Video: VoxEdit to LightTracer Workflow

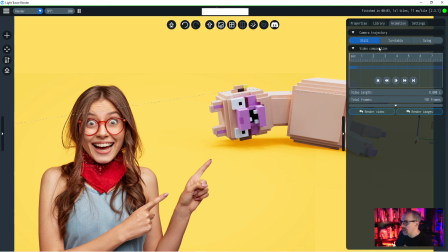734s
But like I said, at the end of the day, I want to highlight the animation that we made as a group, this sad
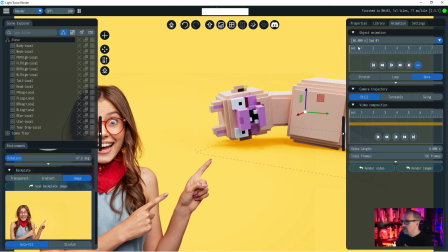742s
tear image, and I want to just get one single frame. So I'm going to go back and choose that sad image.
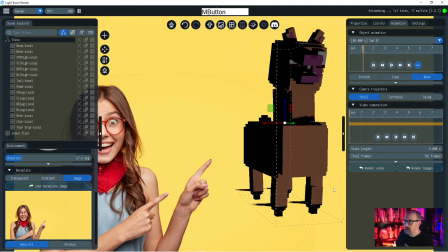750s
I am once again just rotating, holding down the mouse buttons, and moving my camera around to different places.
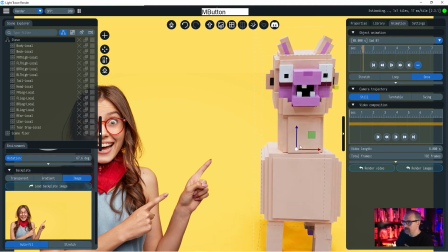756s
And I am going to zoom in a little bit. And so the floor matters less.
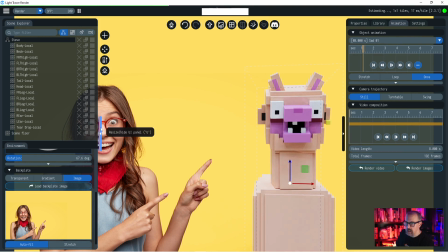761s
Really, the trick to this is matching the lighting.
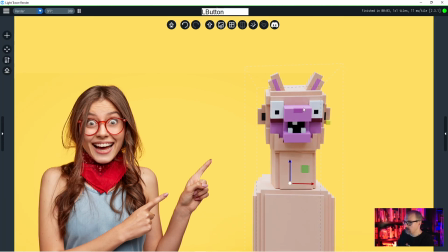763s
So if you look at her and you look at Steve, I think one thing that I'm seeing is that there's some warmer light on her, some kind of oranges and reds, and there's a very blue tint, especially in the whites. And she's more white balanced than Steve.
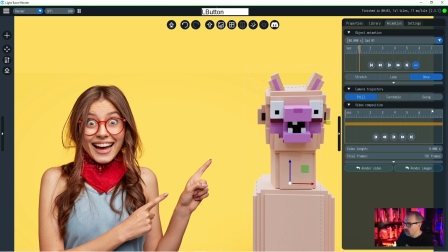777s
His eyes have got kind of a bluish look. So we've got the wrong HDRI. There's the wrong light in this scene.
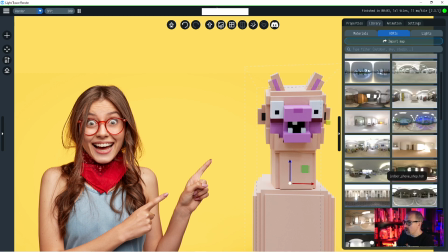783s
So if I go under library, you can see all of these HDRIs. And these are different lighting setups, right?
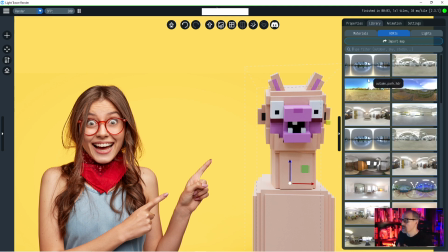788s
Like where someone has captured an image and captured the light in that image to recreate something that feels very natural.
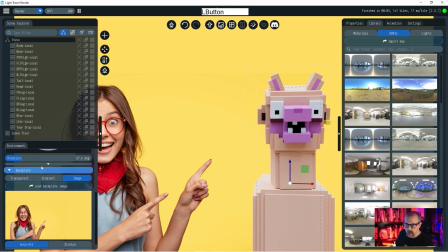794s
So I'm going to go and let's look at what we got right now. Right now we are, looks like a kind of panorama outdoor.
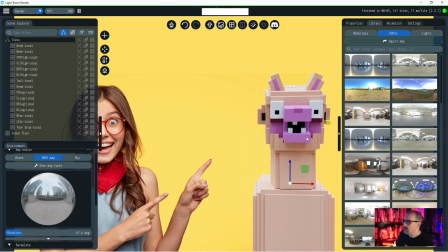801s
Overcast light is almost always better than direct sunlight.
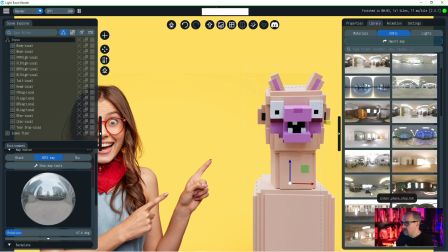805s
For renders, there's a few exceptions when you're trying to match something where it is clearly in the direct sun, but sort of a overcast image is always going to work better.
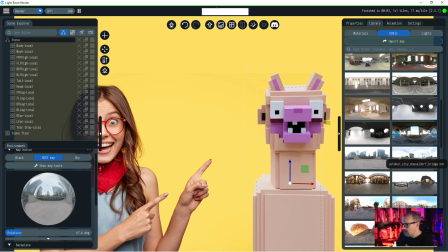813s
And so I think this is the one that's in there right now. Let's take a look at this one. A little better.
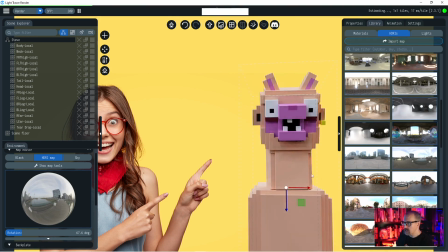818s
I'm moving Steve down so that their eye lines and the top of their head, there's a little bit of the top of her head showing right at the angle that they're at.
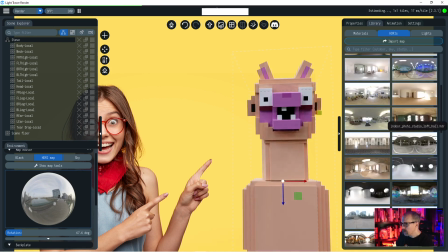828s
But this one is not quite, the exposure is a little bit too low. I'm going to look at some of the studio lighting because she obviously was shot in a studio against a green screen.
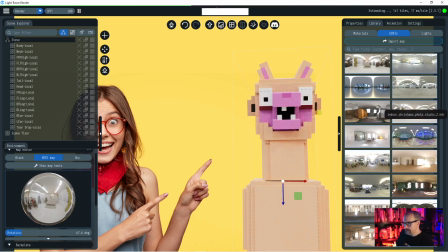837s
That looks better. So let's try another one. Maybe a little overexposed.
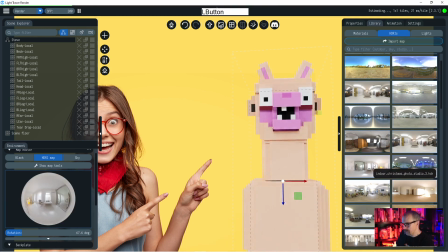846s
I think this is the winner here. Once again, I'm just clicking through these.
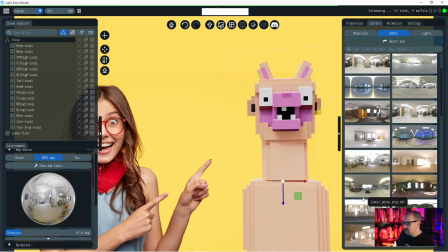852s
Now, ooh, maybe that one.
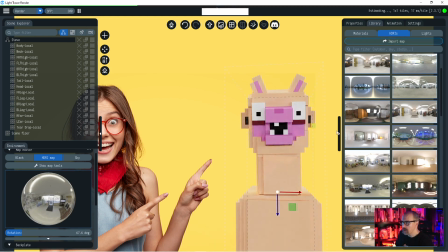859s
And so if you find like the color temperature of the light is good, but maybe the intensity is too high, you can adjust that in LightTracer.
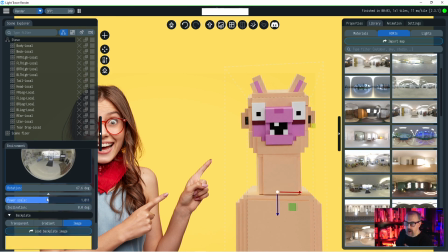866s
So under the environment tab, there's the power scale button. And so this is set roughly to 1.
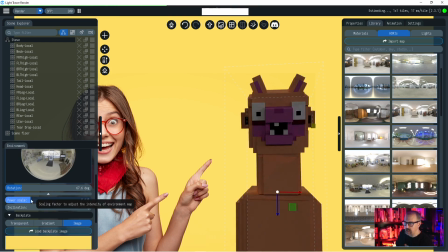871s
You know, I could turn this down to half of it and suddenly he's in, you know, a much darker place.
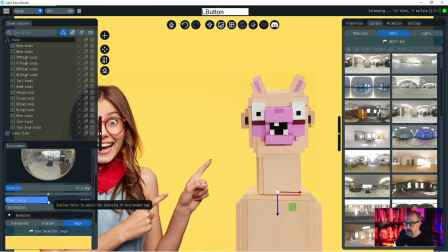877s
Probably thinking about his piano teacher would be my guess. I'll turn it down just a little bit. And the contrast needs to be bumped a little.
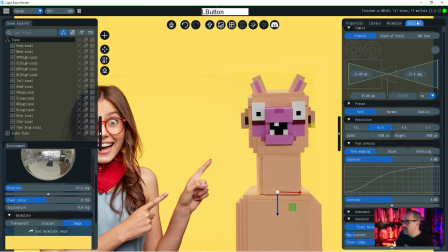885s
And so the goal, all I'm doing is sort of looking, I'm going to go into the settings of the scene and I'm going to look at the contrast here. I'm going to turn up the contrast just a little. Not too much.
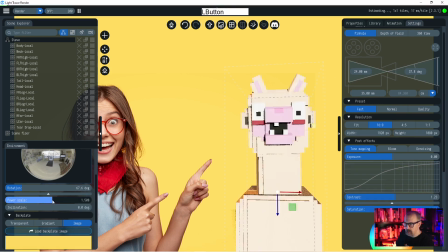895s
It doesn't take much with contrast to mess it up, and turn up the light just a little to like just under 1.
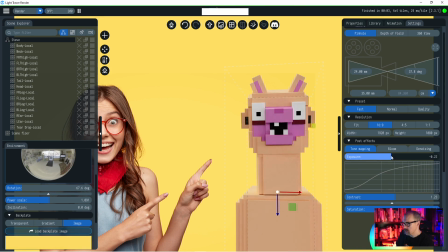904s
Let's see how that looks. Light needs to be down just a little. These are things that you trial and error. Like there's actually probably is some science behind it, but I like the trial and error approach.
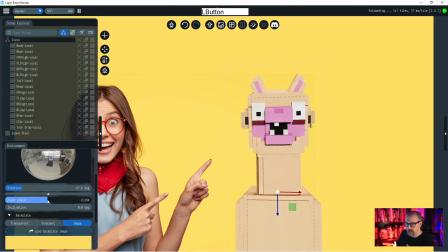917s
He's still underlit. I'm gonna turn up the lights a little bit, and take your head, lean back sometimes and take a look at it.
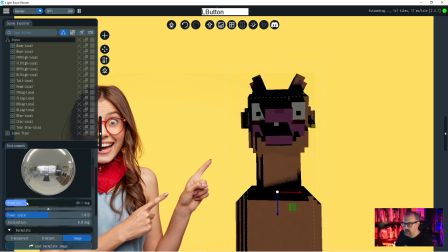926s
I think that helps. There's some front light here, so I'm going to rotate this, and you can see as I rotate it, the shadows change and kind of give you a sense of where the light's going.
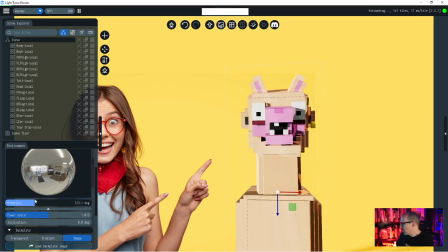933s
And in this, in particular, if you look down in that bottom corner, sort of where my picture is right now, you can see some shadows popping up. You want the light to sort of hit his face in a way that better matches hers.
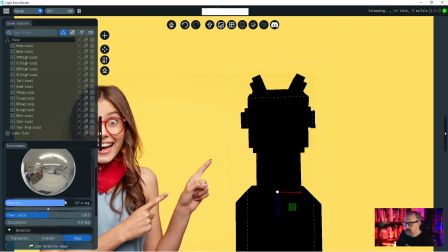948s
Let's see, where are we going to be?
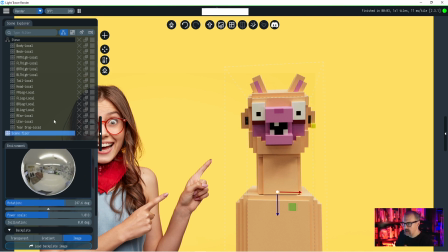953s
That's interesting. I don't hate this. So I might pump up the light just a little. And like I said, this is trial and error. I feel like Bob Ross here, right? Like you just kind of go at it, do your best.
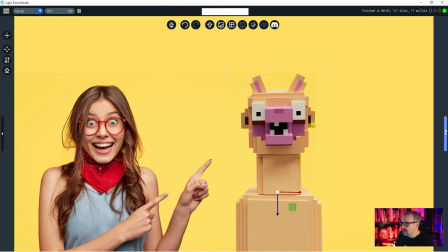964s
All right, now we are going to shift this, and to add a little humor to this scene, we're going to go to animation.
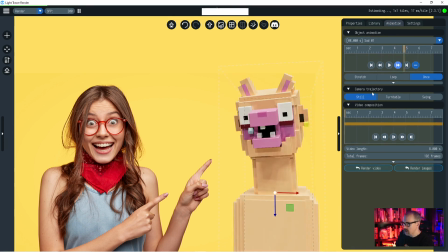969s
We are going to go to sad, and we are going to pick the scene where his head is down.
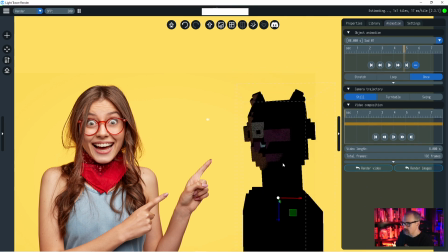977s
I'm also going to move his body a little bit so it really looks like his head is, like he is sad.